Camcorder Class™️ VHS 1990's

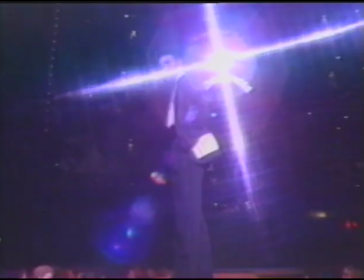A star filter splits bright lights into sparkling stars and adds a touch of glamour to a nighttime scene. Well, it's time to talk about sound. The important thing with sound is to get the sound you want and to not get the sound you don't want. There are several kinds of microphones you may be using. This little gem is called a lavalier mic. It's the way you're getting my sound right now. It's a good kind of mic to use when one person is speaking.
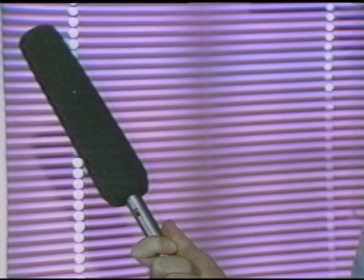It leaves your hands free in case you need them. Microphones are unidirectional or omnidirectional. A shotgun mic is unidirectional, gathering sound only from where it's pointed.
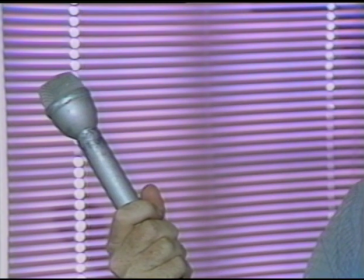Most hand mics are omnidirectional, gathering sound from a wide angle.
And how long have you lived here in San Rafael?
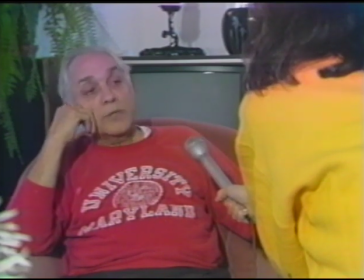Using a hand mic is the most convenient way to conduct an interview. But if you want a more natural look, you may not want the mic to appear on camera.
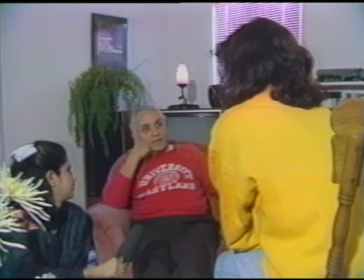You can enlist a friend as a sound technician. Just be sure you keep her and her mic out of the frame.
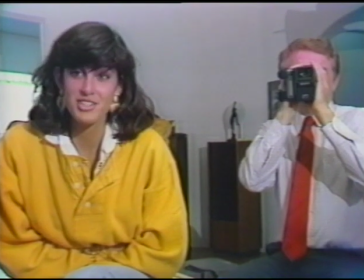You'll want to keep the camera on your interview subject, shooting at an angle over the shoulder of the interviewer.
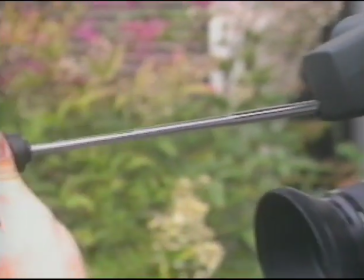Almost all camcorders come with a small microphone mounted on the front of the camera. Working in close quarters, most of the time that mic will be all you'll need.
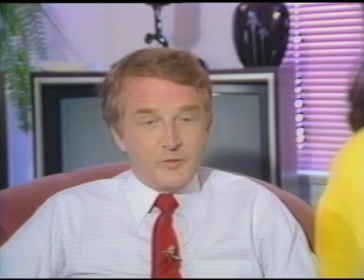When shooting a conversation between two people, you can put your interview subject in the center of the frame.
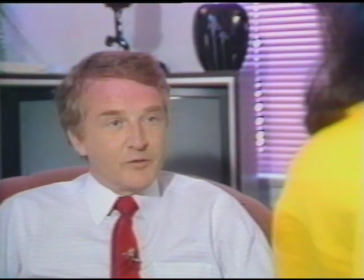A more interesting shot, though, is to have your subject looking across frame at the other person.
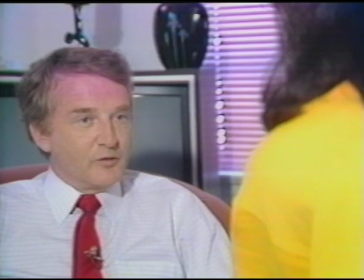You can see how the opposite way of doing it, though, gives you a rather awkward picture.
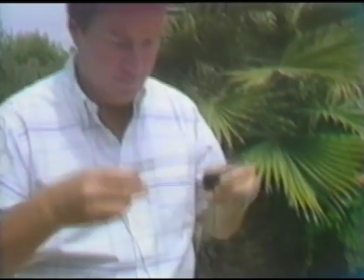Now let's look at the work of an experienced home video maker. Neil has had his camcorder several years, and he knows a few tricks.
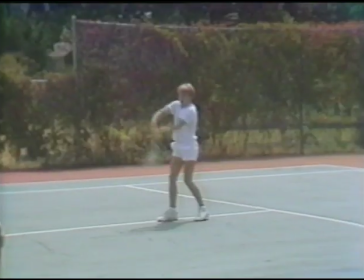He knows, for instance, that panning back and forth between the players in a tennis game is a sure way to induce nausea.
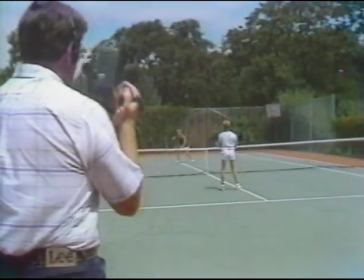So he sets up his camera toward one end of the court with the angle on one player.
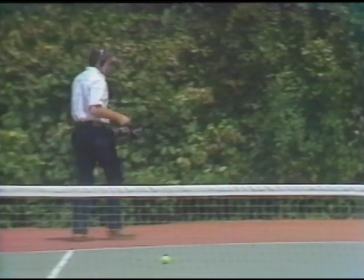Then he'll move to another location toward the other end and frame up the other player.
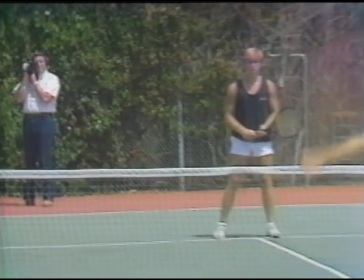But he keeps his camera locations on one side of the court. Neil has shot sports before, and he knows about the line of direction.
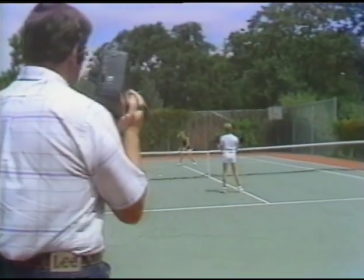You should, too. Think of an imaginary line running down the middle of the tennis court or the playing field.
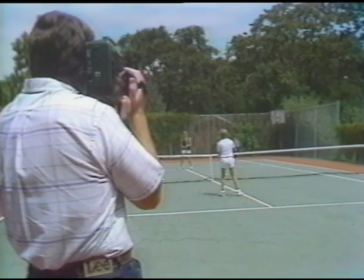A good camera person stays on one side of the imaginary line, moving to different locations, but never crossing over.
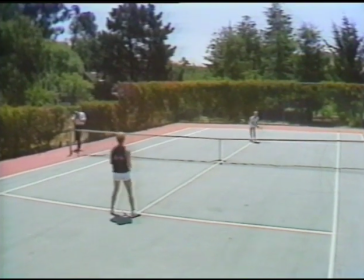If he did cross over the line to shoot the game, his line of direction would be reversed, and both players would appear to be on the same side of the court.
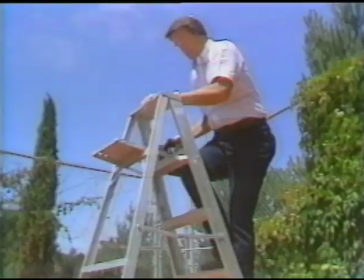Or one player would be receiving his own balls. Like any alert camera person, Neil looks for ways to vary his shots.
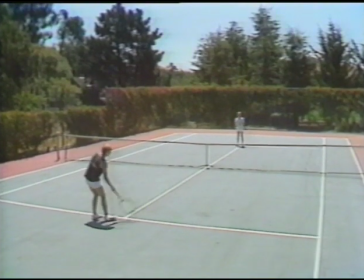A ladder is a handy tool for grabbing a high-angle shot. It's a good idea to hold a shot for 3 full seconds.
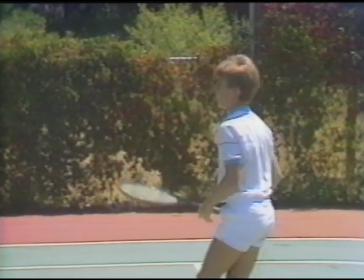1, 2, 3. But Neil knows that if all his shots were the same duration, a viewer would get bored.
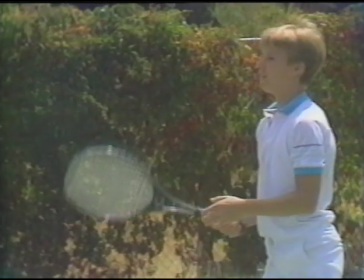Faster cutting can add a sense of excitement, action. Neil puts an assistant to work for an improvised dolly shot.
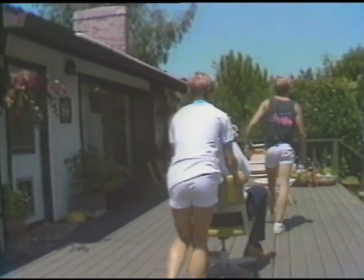He could move in on his subject simply by zooming in, but a tracking shot gives a different effect.
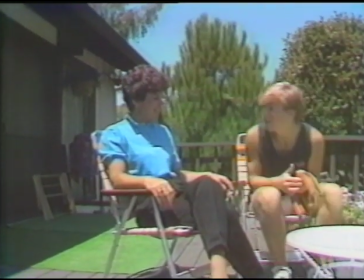He wants a dolly effect this time because he wants to follow a moving object. Neil's story will be about a horseshoe game.
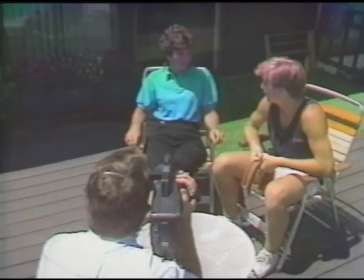You think you can beat me?
The game will be real, but Neil plans to do a little staging along the way.
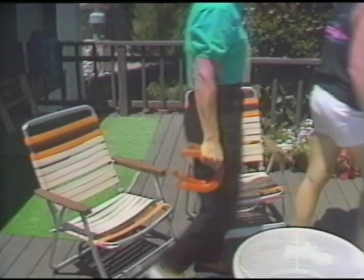Neil knows he wants his scene to shift to a new location, so he lets his subject walk out of the frame and walk into frame at the new location.
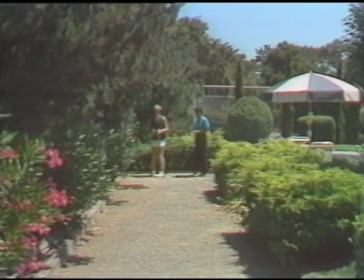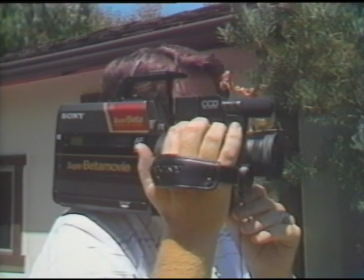A good camera operator avoids jump cuts.
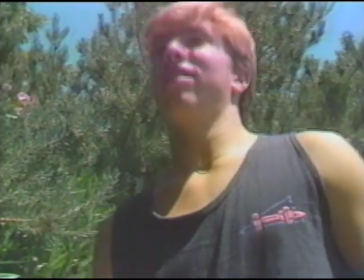This is a jump cut, a subject in one position in one shot and in a new position in the next shot.
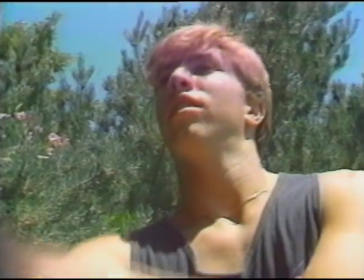Let's look at it again.
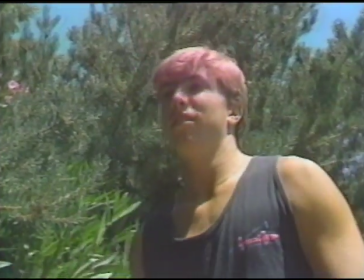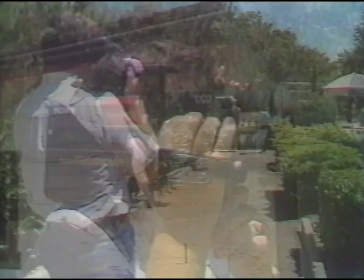To avoid jump cuts, Neil changes subjects as he changes shots.
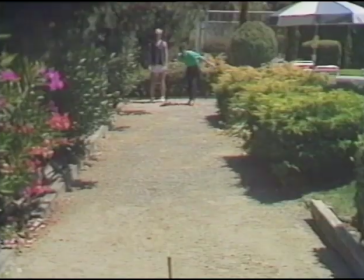He also changes his angles, alternating wider shots and tighter shots.
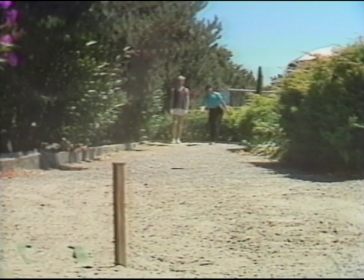Once again, a foreground object makes for interesting framing.
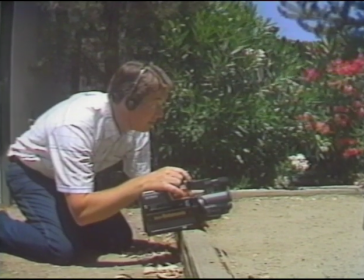A good idea, as long as the tosser's aim is good and Neil doesn't get a horseshoe right through his lens.
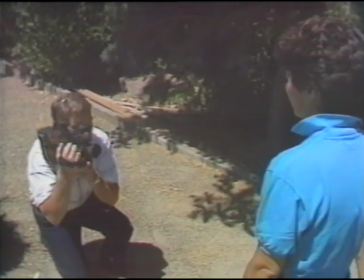If your subjects are willing to do a bit of acting, you can set up a piece of action that's done purely for the camera.
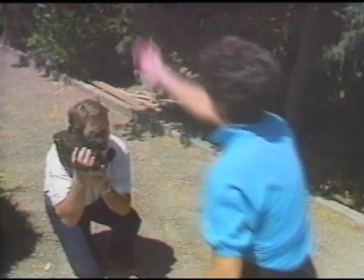Neil is patient and builds his story a shot at a time.
Okay.
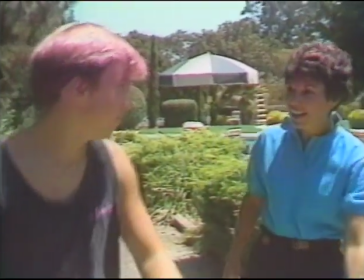Brian. Look! See that? I told you I could beat you. All right, I'll buy you lunch.
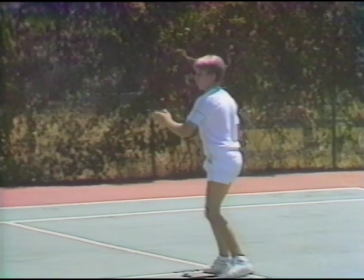All right.
Sometimes you may want to shift your scene from one location to another location at a different time.
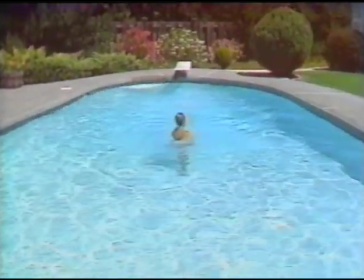But if you change scenes without warning, the viewers may be confused. They don't know we're in a new place at a new time.
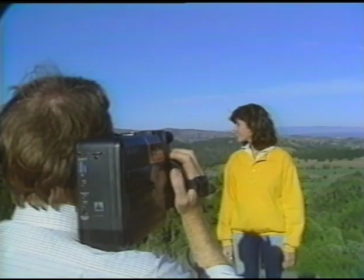So let's learn some transition shots. One useful transition shot is our old friend, the swish pan.
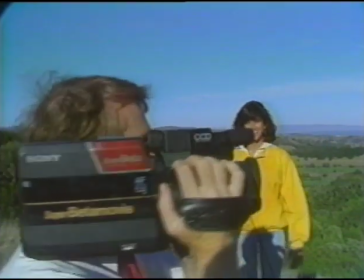When you start shooting a scene, frame up your final shot, pan quickly to one side, and stop shooting during the pan.
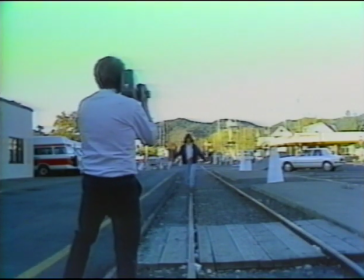Arriving at the new location, swish pan in the same direction, starting your shot as you move, and stop on your subject.
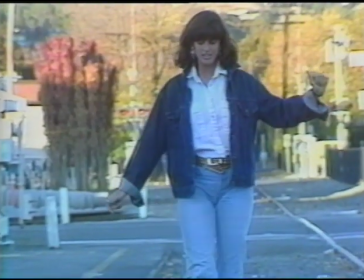The finished transition looks like this. Another good scene changer employs the focus ring.
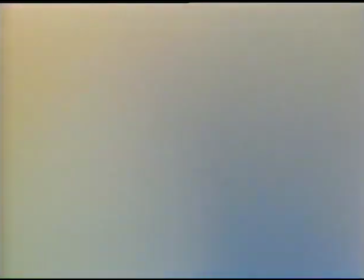Focus out at one location, change locations, and focus in on your new scene.
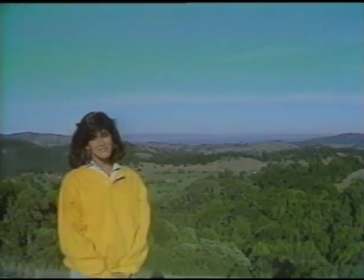Use the manual iris for another transition. Fade out at one location, fade in at the other.
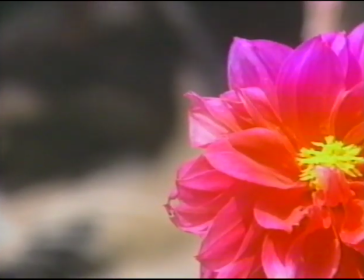Another interesting way to start a fresh scene is called a rack focus.
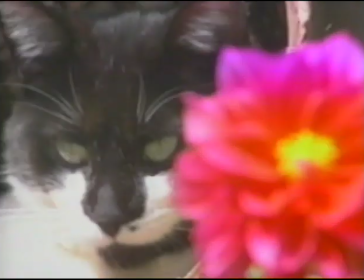Focus on a foreground object, then change focus to reveal your subject in the new location.
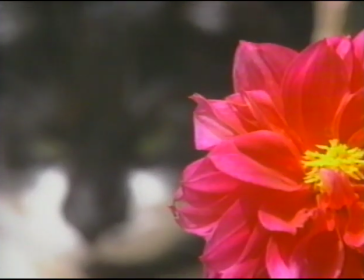It takes practice, but practice pays off. Now let's have a few cautionary words. Many modern camcorders can record 2 hours or more on one tape. That can be a great advantage, but it can also be a temptation to overshoot. In the old days of home movie film cameras, the shooter was often limited to 5 minutes. There were a lot of boring home movies made, but at least they weren't long and boring. Choose your shots judiciously. Pick the highlights. Be brief, be punchy, make a little gem. Sooner or later, everyone who owns a camcorder is asked to shoot a wedding. Some have even made a lucrative sideline career of this, and a few camera owners have even gone into the business of shooting weddings. But whether you shoot one wedding or 100, there are some guidelines to how to shoot them that'll make that wedding footage fun to look at. Here's what you need to know. One of the first things you'll want to do is look over the location of the wedding sometime before the wedding happens. If you can, attend a wedding rehearsal. But if you can't do that, try to look the location over at the same time of day the wedding will take place. That'll tell you what your lighting is going to be like, as well as give you a chance to look over where you're going to be standing for the shots you need.
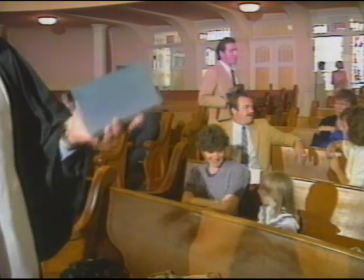On the day of the wedding, shoot your audience before the ceremony begins. You won't want to be panning away during the ceremony to get pictures of the audience.
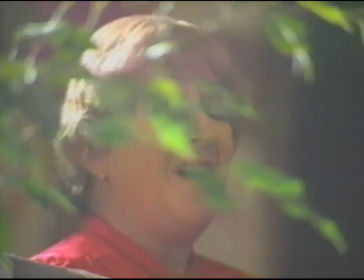You'll already have checked with the bride and groom to find out who the special people are, so you won't leave out someone important.
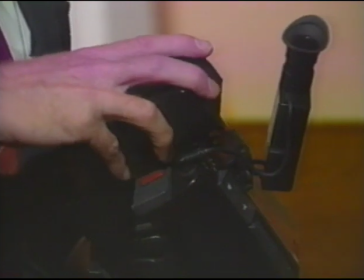Be sure you're using a fresh battery and have a spare with you. A wedding only happens once.
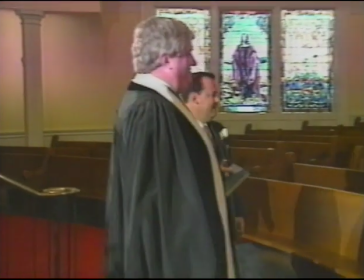Once the ceremony begins, you'll want to catch everything important that happens, but don't overshoot.
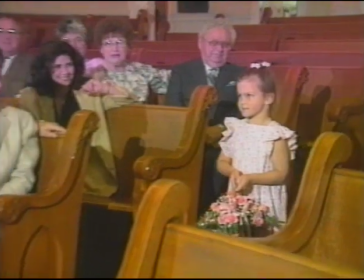You want the highlights, the telling moments, not a blow-by-blow account.
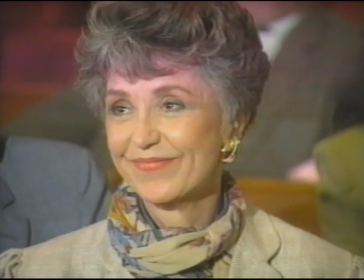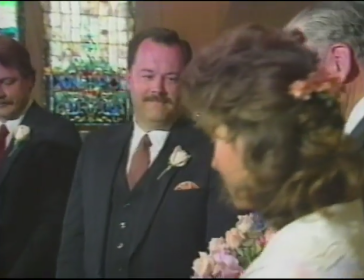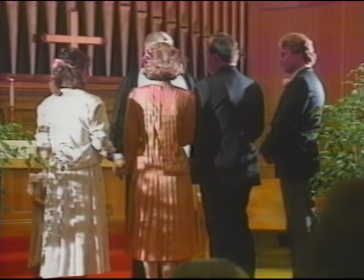Most of the time, our view of a wedding is from behind the bride and groom, a pretty dull view.
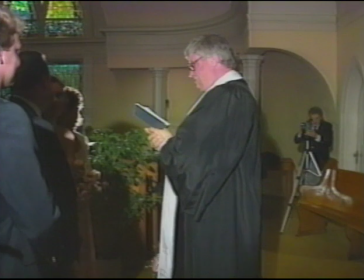If the church will allow it, try to position your camera behind and to one side of the minister so you can see the faces of the bride and groom.
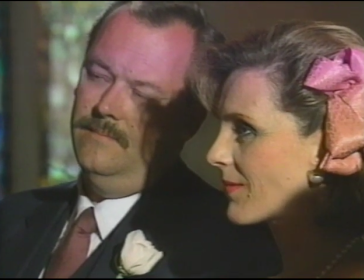If you're recording sound using a camera-mounted mic, you'll have to get close.
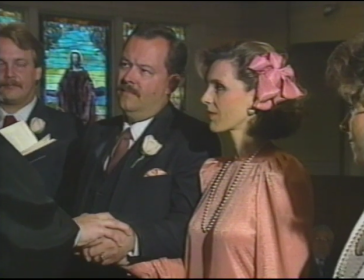A better bet is to arrive before the ceremony and set up a microphone near the place where the couple will stand.
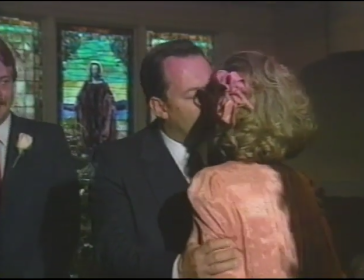Again, you'll want the memorable moments, not necessarily every word of the ceremony.
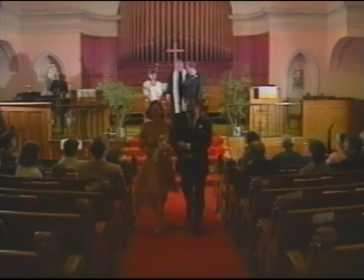Once the wedding begins, you probably won't be able to move around freely. If you have a friend with a camera, ask your friend to cover some of the other angles.